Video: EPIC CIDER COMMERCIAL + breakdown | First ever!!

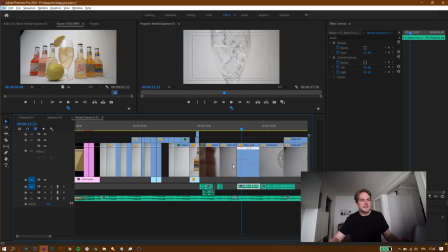I gave it a little bit of speed ramp so it would come out normal speed, but then slow down, and you can hear the low pass filter taken in the music, and that gives you the effect that you would be pretty much in that cider.
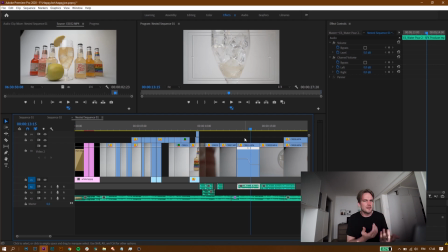And I think it worked out pretty good and pretty cool effect. And then it goes slow motion, and I actually, now when I film this,
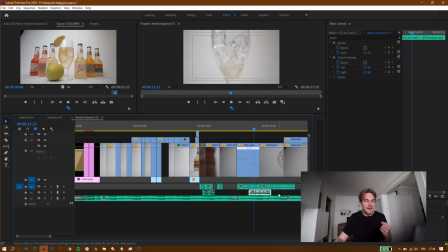I realized that I want to put in there a sound of ice cracking, just to give it a little bit more. So you probably heard it in the video in the beginning, but it was made on the go. So now you can hear some ice cracking, just to give it a little bit more.
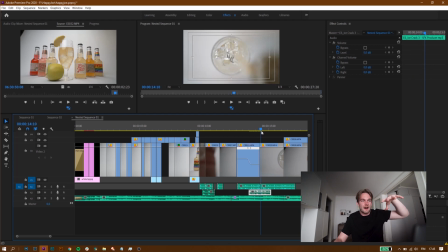And then from upside again, I mounted the camera from the top of me pouring, and on these I have a small scale keyframing, just from 107% to 100%, just to give it a little bit more movement,
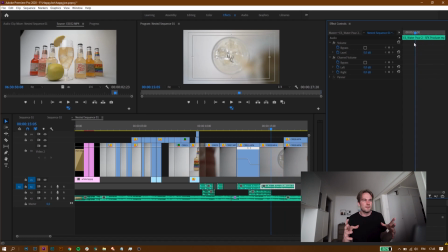because otherwise it would have been only still and slow motion pouring. That's pretty boring, so I try to wake it up a little bit more by keyframing in some scaling. That's a good trick you can do,
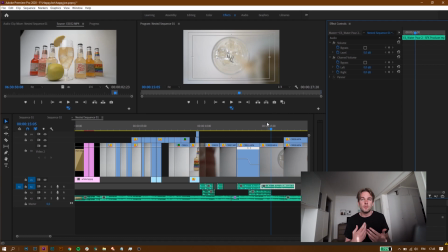especially when you're filming by yourself, to give a little bit movement, is just to use keyframes in scaling and positioning.
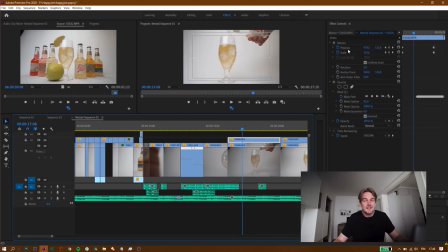Then we go to the next clip. Same thing here. This has a position and scaling keyframing right there, as you can see. And here you can see a bunch of keyframes. And that is exactly what I did.
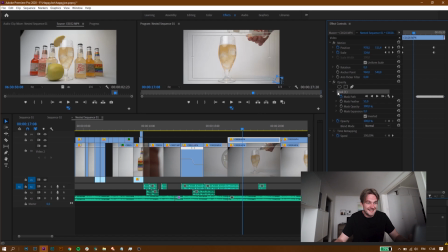As you can see, there is some kind of shit. And there's exactly what I wanted to do. If I disable that layer, you can see it like this. I just had to move down and scale a bit more the underneath clip,
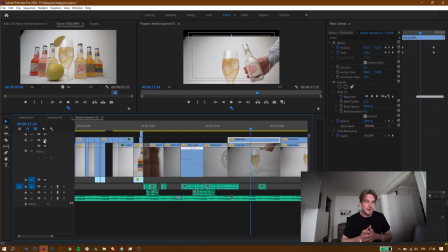so I could mask away something that was disturbing me. But you can't really see it now. Of course, when you know it, you're gonna look for it, but when you look at this for the first time, you're not gonna be able to see it.
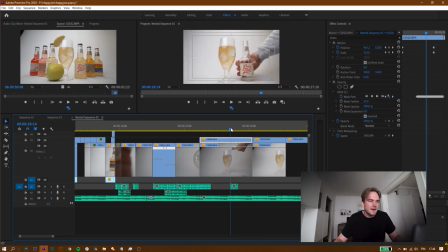So let's put that on again. And here you can see a sound effect. It is actually just a glass putting down on the table. I'm not really sure if you could even hear that, but for me, it needed it. I can hear it every single time because I know it's there.
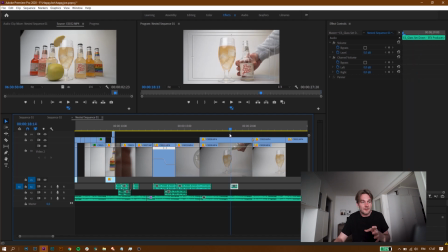So when the glass is put down or the bottle is put down, it comes I'm really bad at making sound effects. But yeah, that's pretty much it.
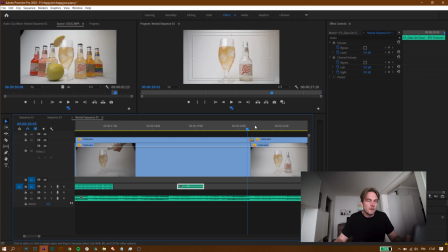Then here you can see a small cross dissolve because the next clip was not aligned properly. There you can see it moves a little bit,
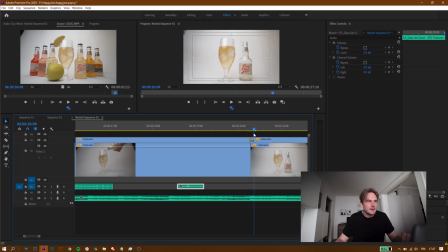but I thought of keyframing it, or I thought of crossfading it in just so I could like save it a little bit more. Then you know on drinks when they always put those umbrellas and limes and everything, I thought it could be fun to put an apple, so that's exactly what I did. That's the thing that I came up with while filming, and I think it's pretty fun and it gives it a little bit something. And if you're wondering actually about the ice cubes, they are acrylic ice cubes, and yeah, because normal ice cubes would melt and I would have to film this like 300 times. I still did, but like it's so much easier with acrylic ice cube to just put them there and they never melt.
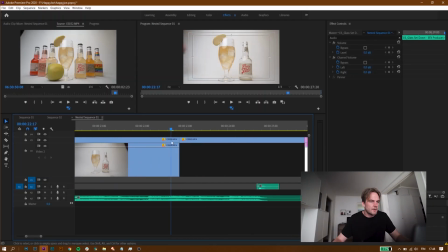So there, I put that on. Then we move on to the next clip. That is the last clip.
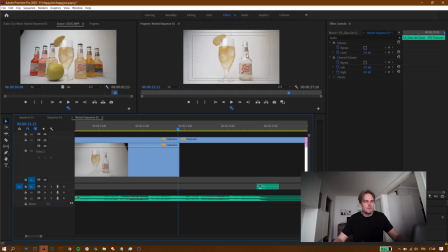I tried to frame the empty bottle and the glass at the same spot as the next clip, where there is all the bottles and a full glass with the apple on the top. And this take right here is exactly,
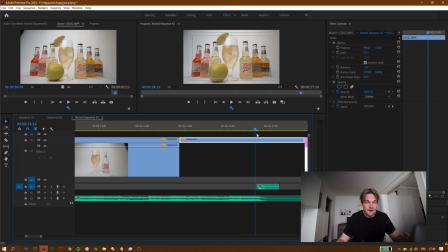the apple is going exactly where I wanted, and that was not in one take. You know, apple is a little bit deformed, so when I tried to roll it, sometimes it went down here and sometimes it went down there, but I wanted exactly there. So it took a while, but it worked out really good.
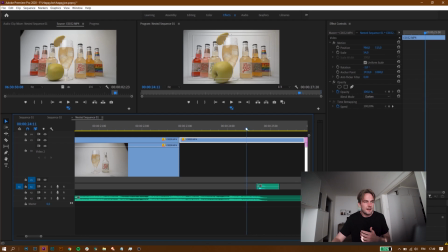And there, when the heat comes, when it hits the glass and the bottle behind, as you can see, the bottle is a little bit moving. There you can hear a cling sound of two glasses or two glass bottles hitting each other, and that gives it again a little bit more,
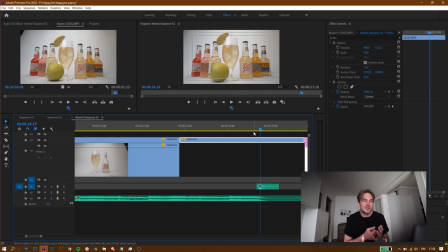so it's much better with the sound effect actually by something hitting glass than just the apple rolling.
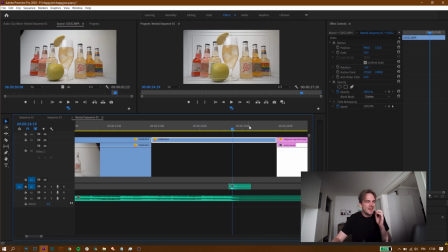So, and then we move out,
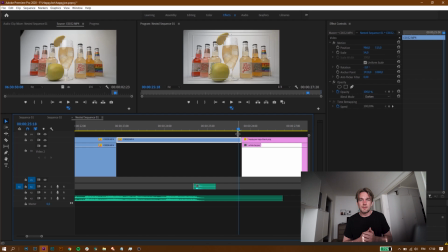we go back to the logo, because probably a company would like their logo to be visible in the end, just so it gets stuck in the possible customer's head and they recognize it when they go to the store.
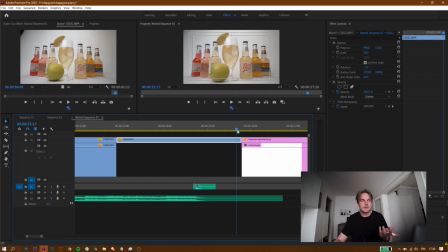Oh, they had this cool commercial, let's taste them, they look pretty good. And that's pretty much it.
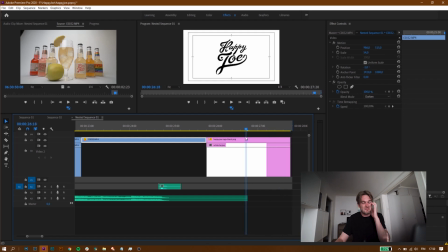And then it goes for almost 10 seconds. That could be a little bit shorter, but I think it was pretty good. Let me know what you think in the comments down below. I think this turned out really good. I really do appreciate your opinion on this and what I could do better or think about next time. Maybe some other shots. I had a couple of shots that didn't make it into the final sequence. It was like the bottle spinning on a, like, say, actually a microwave plate spinning, and I wanted to like take a close-up of the distillery and everything, but I don't have a macro lens at the moment, so this is good enough. This is good enough. If I would have put them here with this, I think it would have been too much. And now here's some slow motion, but otherwise it's all like 25 frames, and it turned out really good, and I'm so proud of myself. So if you like this as well, please leave a thumbs up, like, subscribe to the channel, go over to my Instagram at Kimi.Elias, shoot me a DM about something, leave a comment, like my pictures, do whatever you want. But this was it for this time, and we'll see you in the next video. Peace.